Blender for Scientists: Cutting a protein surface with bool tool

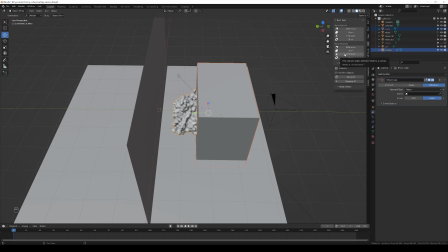(4:23)
The intersect would give you the intersection of two objects like the name already suggests and slice would be something if the internal part is basically sliced. Without further ado I'm just going to apply the difference
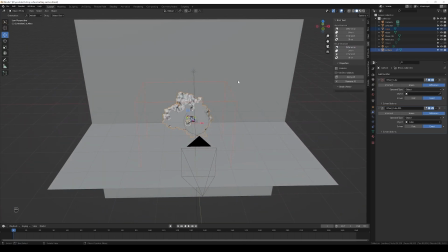(4:40)
brush tool here and we see exactly what is happening and this is exactly what we would like to have.
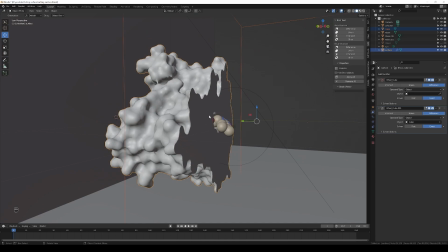(4:45)
So a clean cut of our surface, but not affect our cofactor in that case.
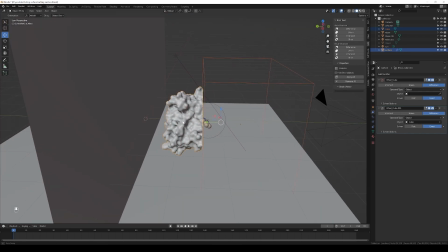(4:53)
I already positioned my biomolecule in a way that I know that I can see the active site entrance.
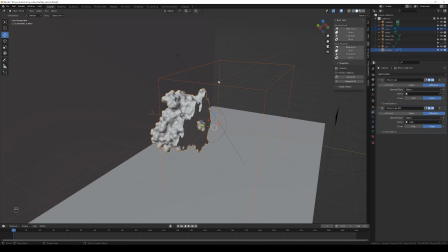(5:00)
If this is not the case for you, then don't worry, you can do that live. So in that case, you can just select the cube, for example, and move the cube towards your molecule. And then you see that you see like the slices that you can cut through.
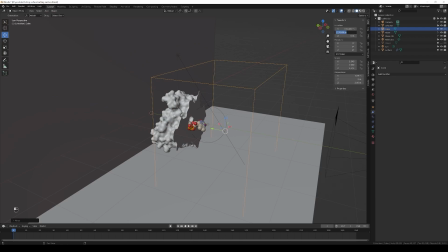(5:17)
I think in my case the position was something around minus 2.8.
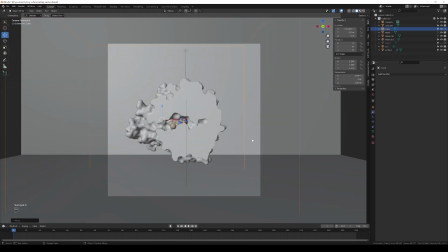(5:23)
That of course might be totally different for your biomolecule. But if I go to the front view, you see now that I see the entrance of the active site,
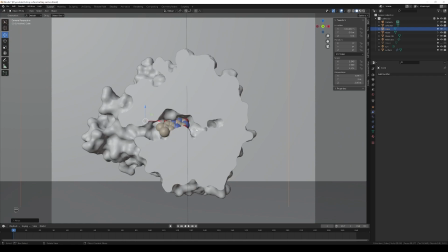(5:31)
I see the position of my cofactor and there is also a bit of topology of the active site. You can also select your cofactor and your surface for example and apply a bit of rotation to that so that you find the perfect alignment in that case as well.
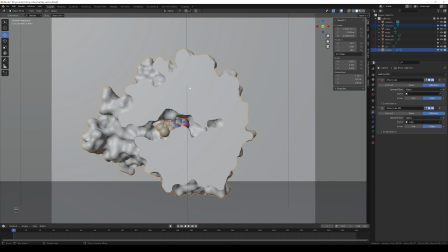(5:49)
Make sure that if you have two objects that should be rotated at the same time like in my case the cofactor and the surface that you select both of them. If you would even like to include the ribbon then of course you should also include the ribbon in your selection because
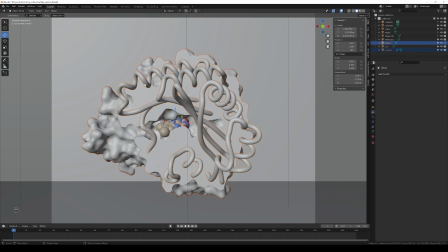(6:06)
otherwise one of the parts would remain at the position and then the overall alignment of course doesn't fit anymore. I'm going to hide the ribbon because I think it makes the scene a bit confusing.
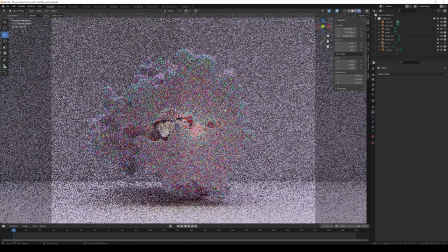(6:19)
Good, so let's jump into the rendered view to see how that actually looks like
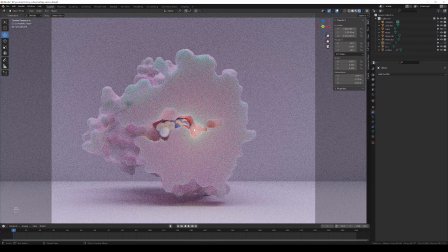(6:24)
and now you also see why I positioned one of my point lights into
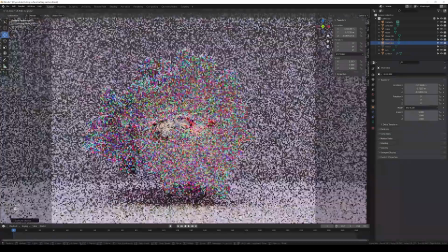(6:29)
that tunnel here so that would be the one i actually think we can just duplicate that and put a second one on the entrance of
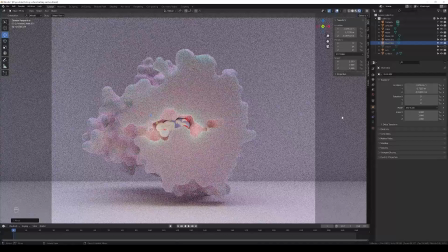(6:38)
the active site as well to have a bit of light going on there so it's really like an internal
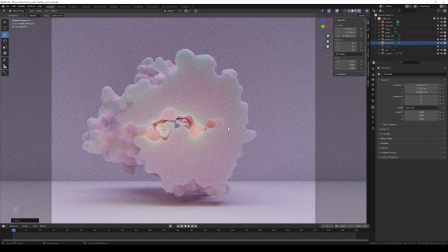(6:42)
lighting of a it looks a bit like a like a like a cave and that would give you the option now to nicely show how your biomolecule in that case the enzyme looks on the inside by excluding parts of the external information.
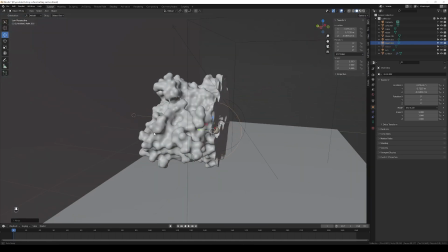(7:03)
I'm going to jump back into the solid mode to show you a couple of other things.
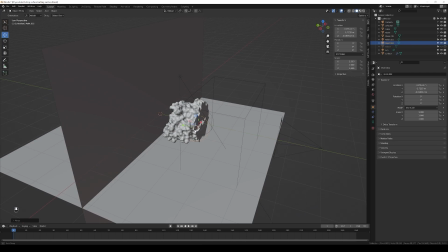(7:10)
This is more now about styling. If you're happy on how your alignment looks, you can also make that kind of modifications permanent.
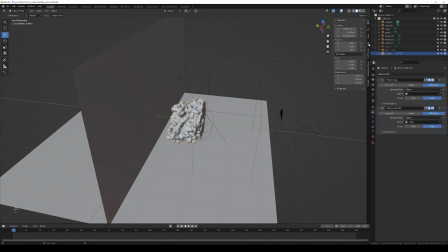(7:21)
So if you select your surface go back to where we have the menu of the pool tool and say apply all those modifications are going to make permanent if you say remove all you can start over again
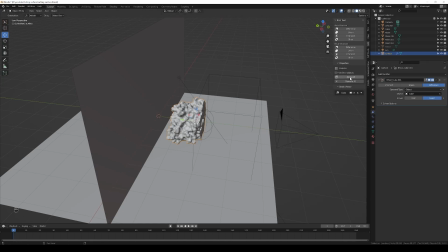(7:36)
i'm going to select the surface here and hit apply all and then the cube is gone and we are left with the surface
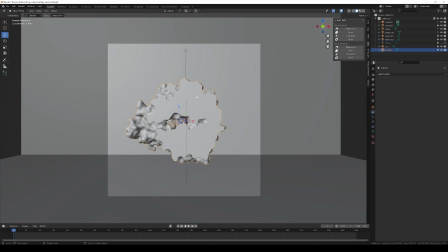(7:44)
so when you apply the pool tool modifier you also have more control on how your cut for example looks like.
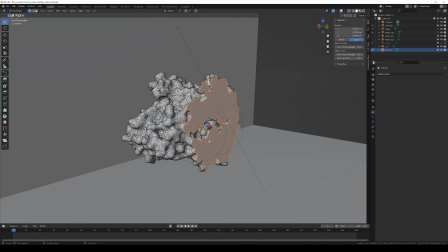(7:50)
So what you could do is go into edit mode and then all the cut areas are already pre-selected and assign a different color to that.